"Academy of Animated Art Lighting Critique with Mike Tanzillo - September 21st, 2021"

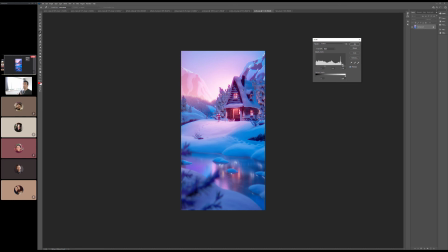1761s
All right, cool. Great. All right. Yeah, no problem. Sorry, that was really short.
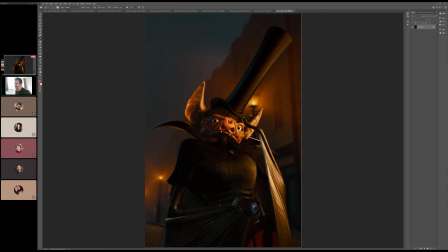1769s
All right, Theo, and then we'll go back to Alfredo. Theo, this is coming together so well. I got to find your original post on this, because I think you've made so much good progress.
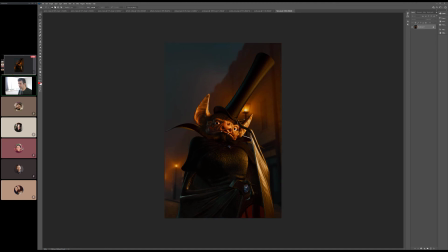1780s
It's so cool to see. We're getting much closer now. We got some good spec coming across the chest here. We got the good spec on the side. We've got good brightness on the face. Got an argument could be made that we could add a little more fill to the screen left side of his face,
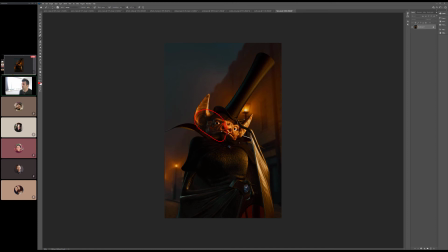1797s
but that's really where we start to get more into a style thing. And same thing like down here, maybe just like a little bit more of that cool, like the cooler tone from the sky in there. But honestly, that's like I said, more stylistic preference. Like, do you want to go to like the cartoony side, or you want to make it more dramatic?
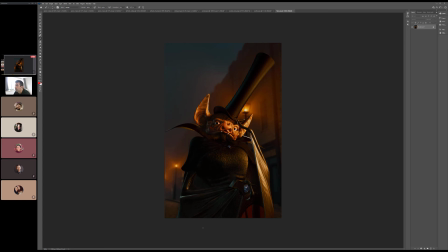1815s
I think the biggest thing I would do at this point, I'm looking at two things and I'm debating one of them. So one of the ones I'm debating, and I'll actually, if you guys could chime in and help me out with this.
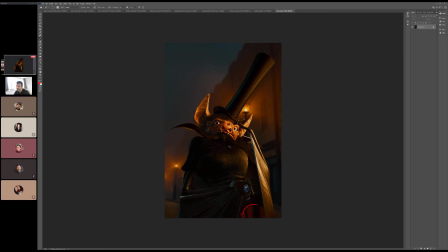1833s
So this kind of subsurface on the wing down there, I almost just like want it to be dark down there. There's something about it that I keep like drifting my. Do you guys like it? Would you rather see it dark? Do you think it's like, does it bother you? I would really like a second take on this one.
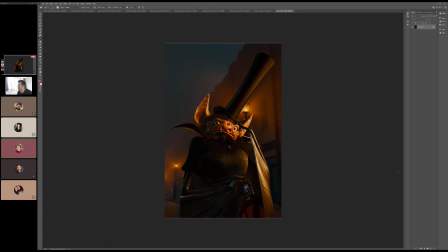Yeah, that's fair. Yeah, so maybe just darken it a little bit and just kind of warm it up just a touch. That's a good call. I like that, because then it's like a good balance of both, right?
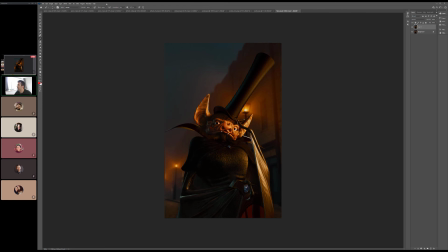1867s
Like it's still there, but not, but not quite as eye catching. All right, I want to do one thing real quick, and then the other thing that I think that you should do is I think you've got a really nice.
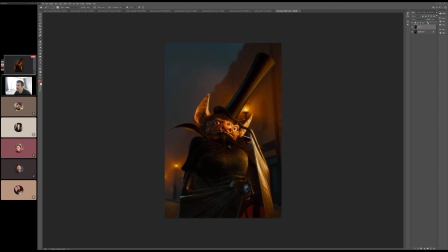1885s
I think you were very smart to keep a nice softness on the background, but keep the character a little bit with less diffusion on it. But I think we're in a place now that this is looking pretty good,
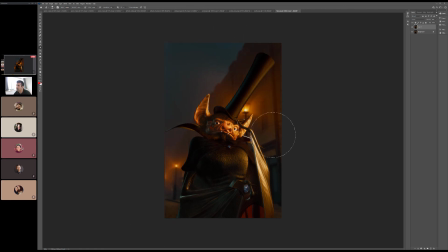1899s
where you could add a little bit of diffusion to the character to kind of, because like there, of course there's haze in the scene, and we don't want too much on the character, but adding like this little bit of extra glow on top, I think. Take it out of the darks here. I think that would actually help out a lot.
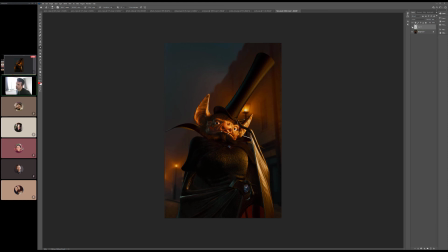1922s
Yeah. It's coming along really nicely though, man. Really, really good job.
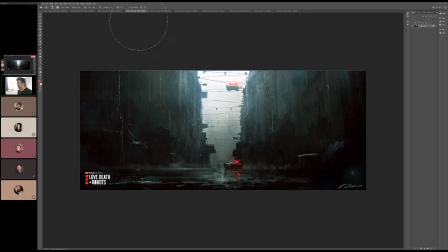1929s
All right. Last up we have Alfredo. So, really cool reference here from Love, Death, and Robots. We get a lot of reference from that show. It's justified. It's it's got such a cool aesthetic. So some of the things that I'm seeing in here, just out of the gate, I love the look of these police lights.
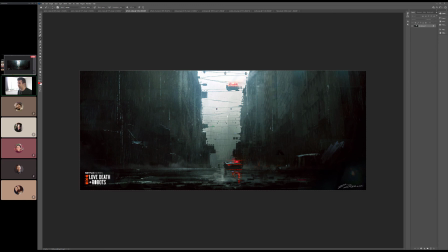1948s
I love the darkness in the foreground versus the aerial perspective. It changes pretty quickly. I love all of these like small detail shapes. I love the specularity in these dark areas, especially on the rain, a little bit on that dumpster question mark.
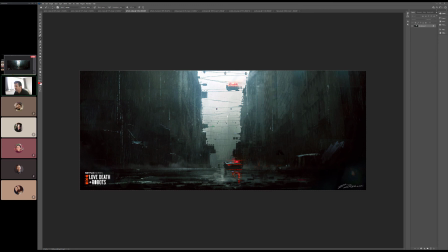1962s
I'm not quite sure what that is, but I love that. I love some of the reflections that we're getting on the street, and I think that's all looking really good.
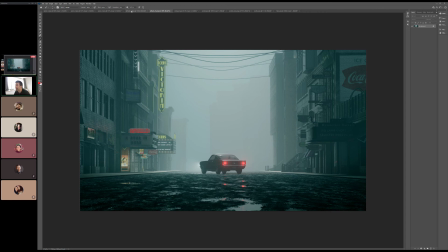1971s
I think for you here, I think the biggest thing I would really work on is the amount of detail. Let's see, going back into the space here. So like,
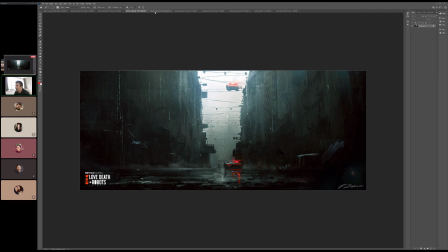1988s
I think we can get more darkness in the foreground, and then I just, it might be tough with the set.
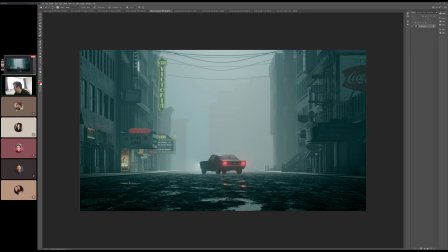1994s
We might have to like double the set up, like we put one after the other. But I want more darkness to exist further out, and then it kind of go into this, so we can pick up some more of the detail.
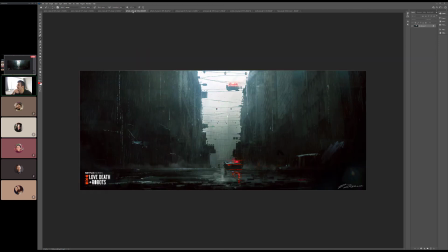2005s
Additionally, it's this reference versus the set.
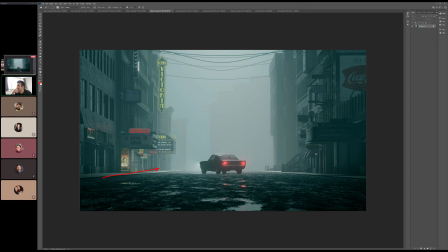2011s
Yeah, we might just have to add in some more props in some of these, like on the street specifically, to kind of break it up a little bit.
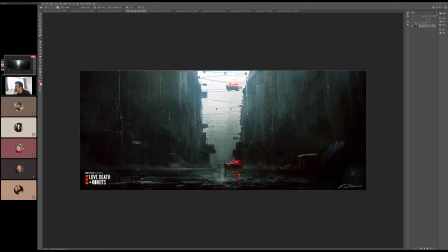2020s
And then notice the variation in the specularity in the buildings as we go up. It is brighter as we get to the top, just because there's a little bit less light blocking it.
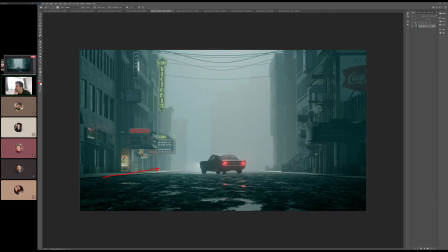2032s
And I would add in more of these. I would just like duplicate these wires and send them further back into space there, which is like further back into space there,
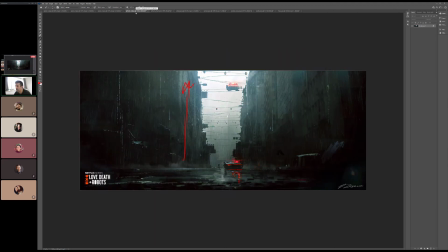2043s
and make them continue on, because there's something really nice about that aesthetic quality as well. In terms of the lights on the car, I think what we're seeing here is really nice.
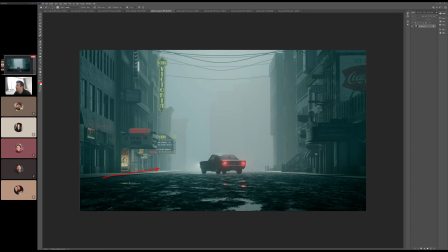2051s
Just this kind of like super. I think we can get a small bit of kind of a super bright red in there, in the middle of these headlights or something, just to kind of like really
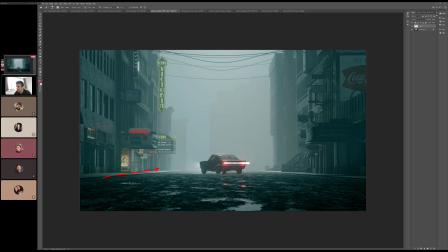2072s
connect this in there. Because I like the kind of haze that's going on, but I think that adding just like a little bit, make that brighter.
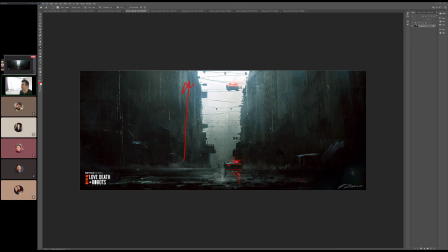2091s
I think I might have deleted too much, but you get the idea that like it's just getting that like little bit of tight brightness, and then it kind of flares out or hazes out from there. Road's looking better. Yeah, I just love this top-down
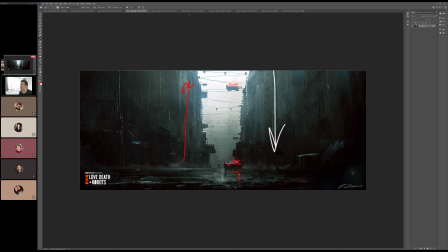2113s
shaping. Again, darker towards the bottom and lighter as we go up. I would really work that in too.
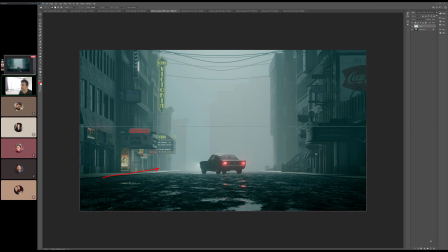2117s
So it would just be a matter of like everything down here gets a little bit darker.
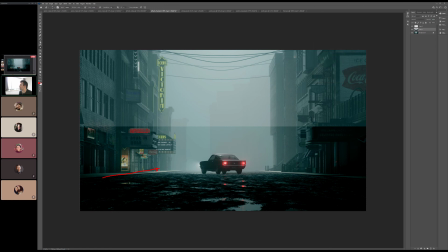2129s
Actually, I probably drew that too low, but just to give you the idea. But just to get some of that darkness down there. But yeah, really cool shot. Do you guys have any thoughts on this one?
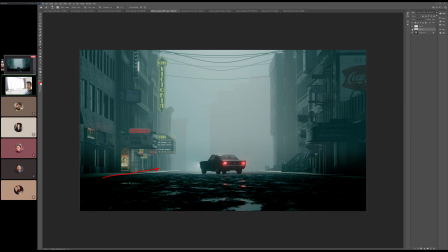2150s
Yeah, good stuff all around. It's just more detail, more variation top to bottom. Adding those wires as they go back, and really kind of, I like I said, just really focus in on the black.
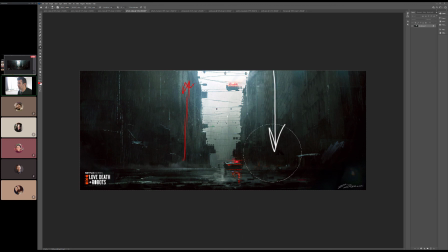2162s
Sorry, wrong way. The black points where they start to go off, some of the detail in there, and then like really kind of nailing the police lights there. Mm-hmm.
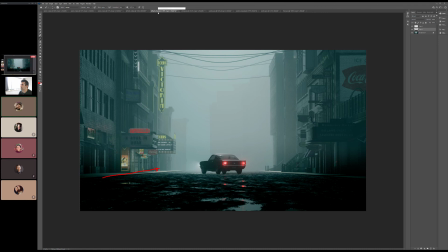2181s
Mm-hmm. It's kind of I know Kat's seen more of it than I have. I've watched the first season. Each episode's kind of its own take in this.
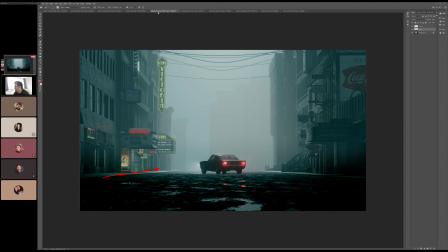2194s
I don't know if it's post-apocalyptic, but like near future world of like with like a combination of robots, real people. Like it's kind of like a Black Mirror but animated. Yeah.
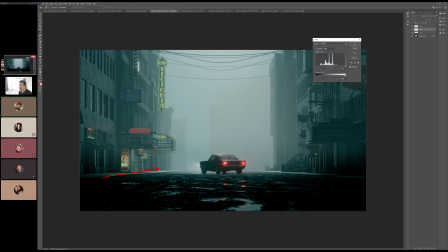Yeah, because I don't the way they look right now. The same thing with this headlight. I don't buy that they're glowing yet.
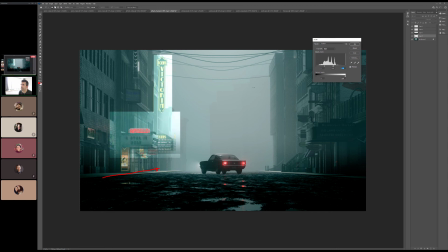2230s
It's gonna be tough to get it just out of this, but yeah, like I don't feel like they're emitting light yet. Like they feel pretty even. So I think like we're not seeing the light kind of spill out and having that same central tight bulb feel of just like that tight brightness.
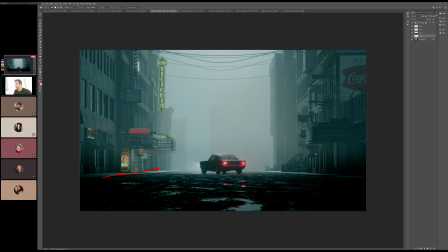2247s
That's a great call. But yeah, like having that punch through the haze will be really cool. All right, great.